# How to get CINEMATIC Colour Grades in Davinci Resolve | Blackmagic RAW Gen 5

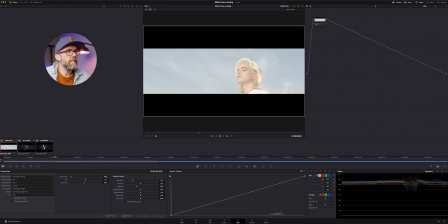[3:41]
basically kind of looks a little bit washed out her skin looks super paley like super sunny that kind of thing so i just dropped this right down to 5600 around about thereabouts and i just felt that looked a little bit better for my starting point so that's kind of now my starting point
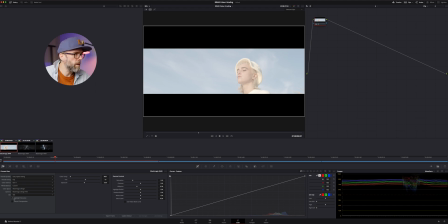[4:00]
I also did a highlight recovery because if you look over here on the waveform there's some kind of highlights that are clipped and I think it might be more prevalent in you see her t-shirt yeah so when we see her t-shirt there's this clipping over here in the highlights so I
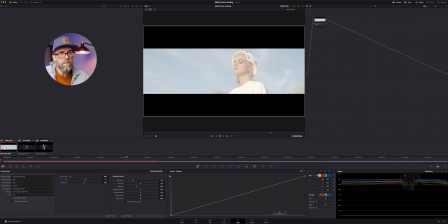[4:16]
actually just click that highlight recovery and that allows DaVinci Resolve to clean up a little bit of that highlight detail from the raw footage so that's my starting point now what I want to do is I want look at curves and so i'm going to come over to the curves tab here which
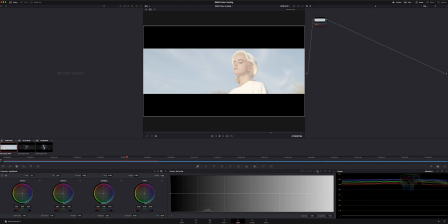[4:32]
is already selected looks like it's already got come some kind of correction on there has it no nothing i'm just going to clear out any correction i might have
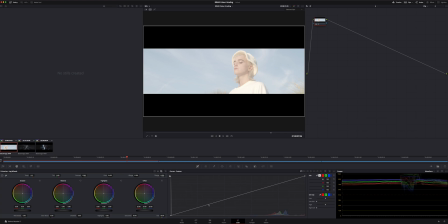[4:39]
by clicking that there and then i'm going to go into the curves and i just want to make a sort of adjustment here to bring the shadows down and to bring up the highlights a little bit or just sort of play with this these highlights and shadows so I wouldn't say it's overexposed it's not necessarily clipped in the highlights but it's been shot quite high and so they've pushed the sensor to kind of the top end
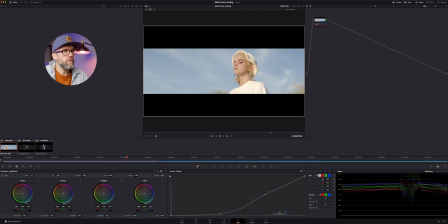[5:04]
of its game in what it can do and I think that's because they're sort of shooting into like an open sky and they're wanting to capture all the skin tone detail but you can see we're almost overexposed here on the collar of the t-shirt and it's just not looking great without some
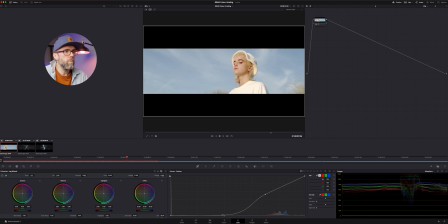[5:20]
really some dedicated work here so i'm going to pull basically a lot of this shadow in but i don't want to do this because i'm kind of damaging you know this skin tone area here so i don't want to do anything too crazy but i just want to sort of get the image a little bit more in
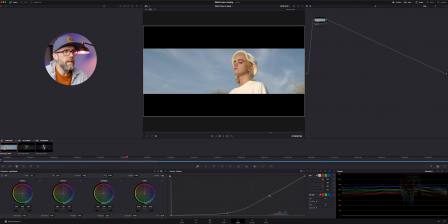[5:40]
range for me but then i don't want her skin to look dark and dull either i still want her skin to be well exposed so i'm going off the t-shirt where I think it's sort of starting to clip a little bit so something like that for my
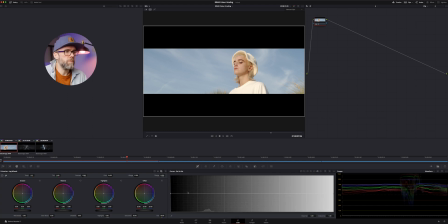[5:54]
first adjustment and then I'm going to come in and look at saturation and just pull up saturation to my sort of taste and liking and I'll probably go a little bit more oversaturated than